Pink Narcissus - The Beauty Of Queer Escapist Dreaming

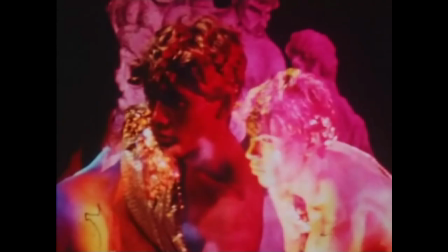A young gay sex worker fantasizes about sexual encounters ranging from the fantastical and the mythological,
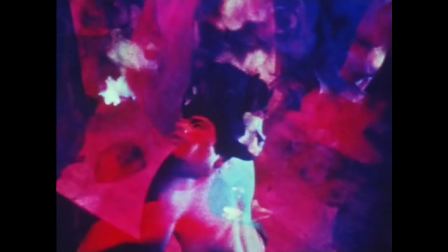the grubby and grimy, to the luscious and the natural. As ethereal fantasies lead into more and more fantasies,
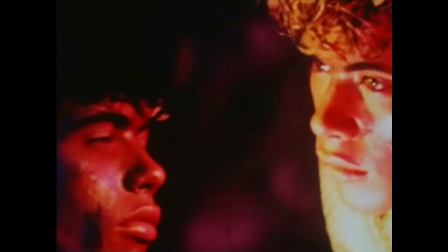the young man lingers within dreams reflecting his intimate loneliness and the beauty of sexual ecstasy.
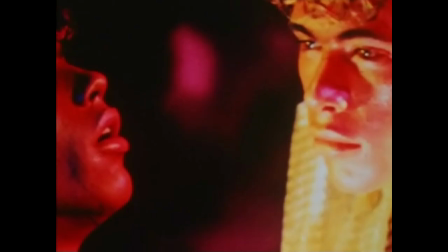This is James Bidgood's Pink Narcissus, a film which was originally released with anonymous credits for James Bidgood's roles as director,
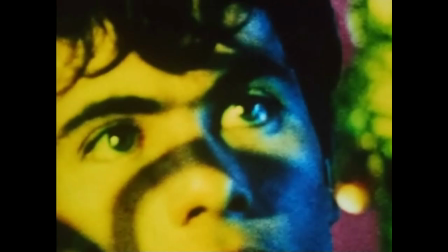writer, cinematographer and designer due to his pulling out from the film's post-production process,
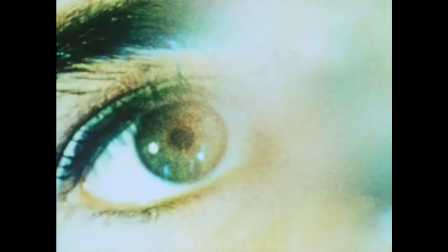having lost control over the film's final edit. However, with its distinct dreamy colour palette and risque homoeroticism that skewers
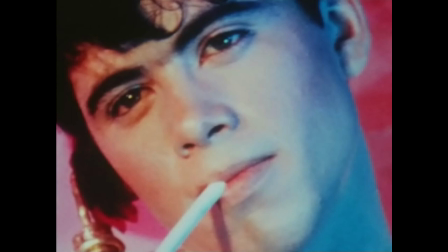the 1950s teeny-bopper romanticised imagery of cishet teen love,
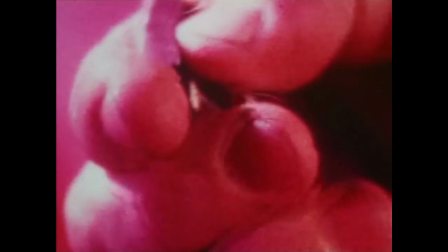Pink Narcissus has proven to be an influential and essential piece of queer experimental cinematic history, discussing the influence of Pink Narcissus in relation to the art world and contemporary queer pop culture,
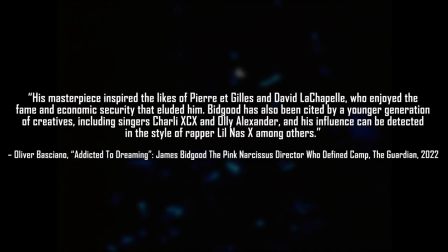Oliver Bassiano wrote for The Guardian stating that his masterpiece inspired the likes of Pierre Egil and David LaChapelle, who enjoyed the fame and economic security that eluded him. Bidgood has also been cited by a younger generation of creatives, including singers Charlie XCX and Olly Alexander,
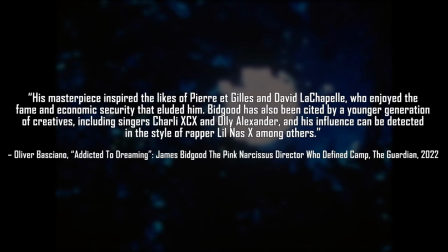and his influence can be detected in the style of rapper Lil Nas X, among others.
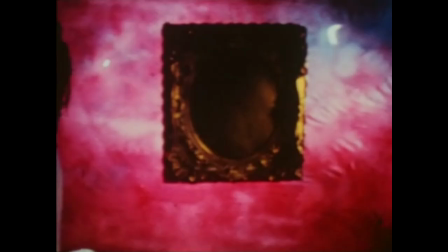Reminiscent of the vibrancy of Powell and Pressburger, the hazy homoeroticism of Kenneth Anger, and the textured, overlaid imagery of Stan Brakhage,
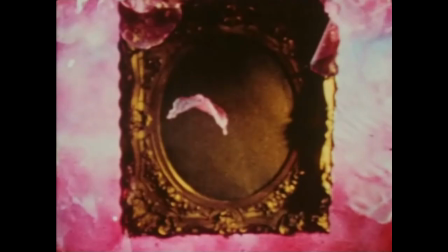James Bidgood's Pink Narcissus goes the extra mile with its depiction of explicit sexuality via the fantastical and the mythological,
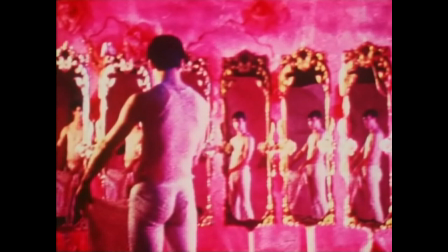its flamboyancy of clear importance to many artists during its release, and even now within the present day.
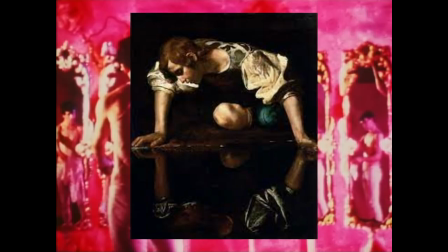The title Pink Narcissus refers to the Greek myth of Narcissus, distinguished for his physical beauty, falling in love with his own reflection in the water.
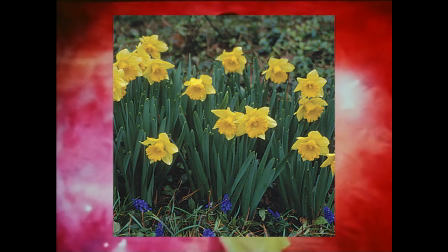Once he died, a flower sprouted, a Narcissus.
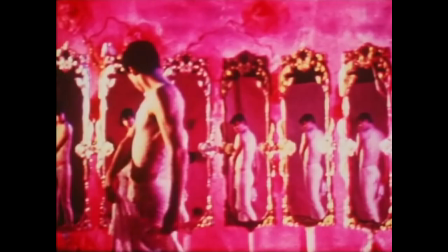The pink of Pink Narcissus places the mythological within a queer perspective, as the myth is alluded to in the film's own beautiful protagonist,
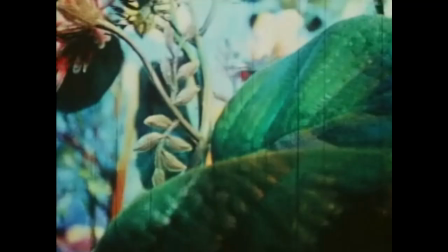photographs of himself on his mantelpiece indicating his own vanity, as a yellow Narcissus flower motive appears throughout the film,
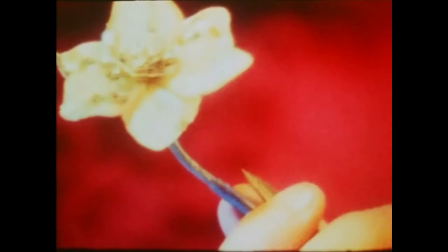sometimes in the form of a yellow butterfly. The homoeroticism of Pink Narcissus itself feels almost like recreated sexual scenarios etched
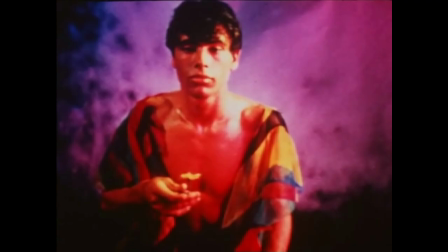onto the side of an ancient Greek vase due to the chiseled and picturesque bodies of the models within the film.
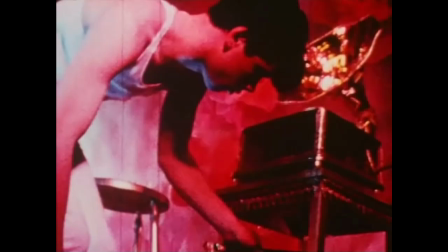The images of Pink Narcissus are filled with meaning regarding sexuality and loneliness.
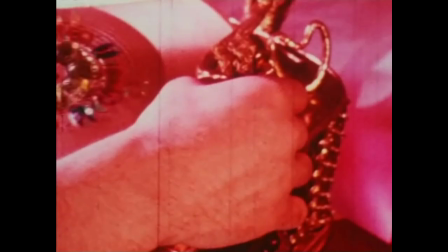As the young sex worker plays a jewel-encrusted record that sings the lyrics, I'm so lonesome thinking about you, his emotions are replicated within the song.
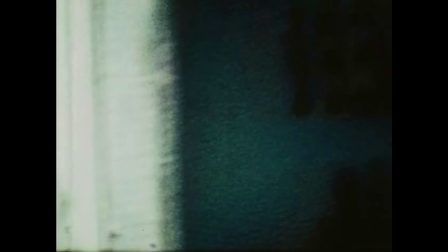His loneliness motivates the fantasizing of intimacy via extravagant settings, homoerotic fetishist tropes from public sex,
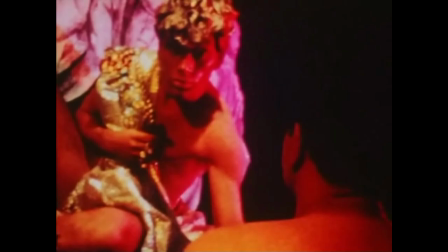similar to the illustrations of Tom of Finland, the masculinity of Roman era power, which reflects the queer sexual concept of top and bottom,
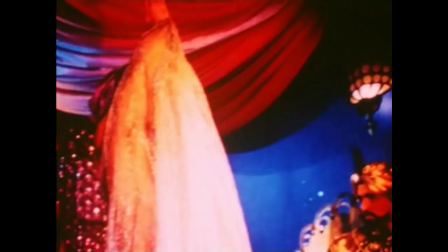and the observation of a provocative nude dancer who uses his erection as part of the performance.
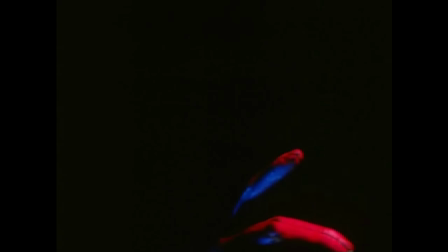These scenes are filled with allusions to sexuality, intensified by the protagonist's own loneliness.
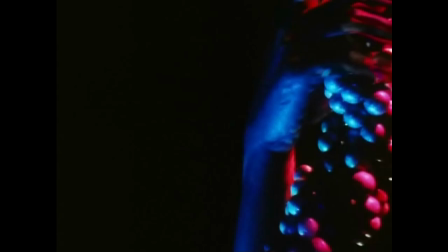Strands of beads come together reminiscent of a sex toy, as they are rubbed like a phallus.
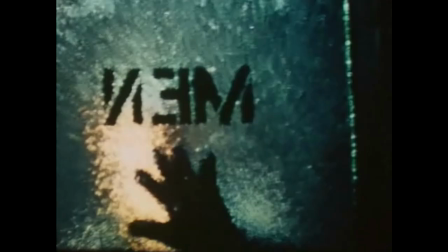Nude muscular men accompany the protagonist as an emperor figure, feeding into the fantasy of being able to have any man he pleases,
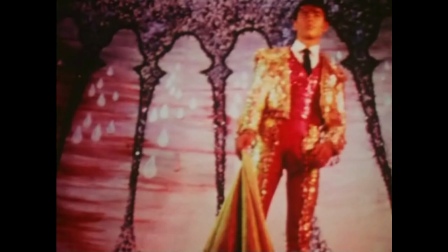and the unsimulated act of oral sex in a public toilet, reflective of the days of cottaging,
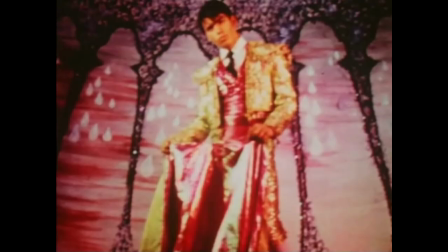leaves the actors drenched in a pool of white fluid, an exaggerated portrayal of the act of climaxing.
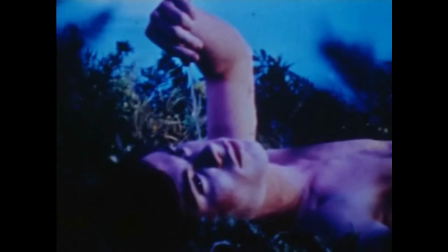The protagonist himself fantasises about making love to the earth, thrusting into the ground, as if his loneliness leads to satisfying his libido himself,
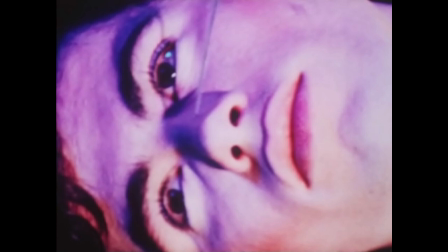or perhaps also relates to the natural beauty of homosexuality, something present beyond humanity but also throughout the animal kingdom. These images are incredibly graphic,
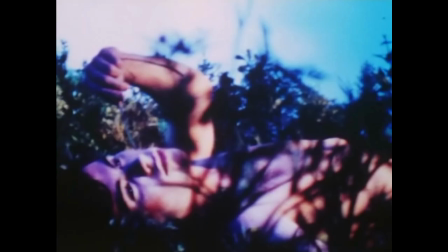with unsimulated sexual acts and frequent nudity reappearing throughout the film, but the meanings one can interpret from them are truly beautiful.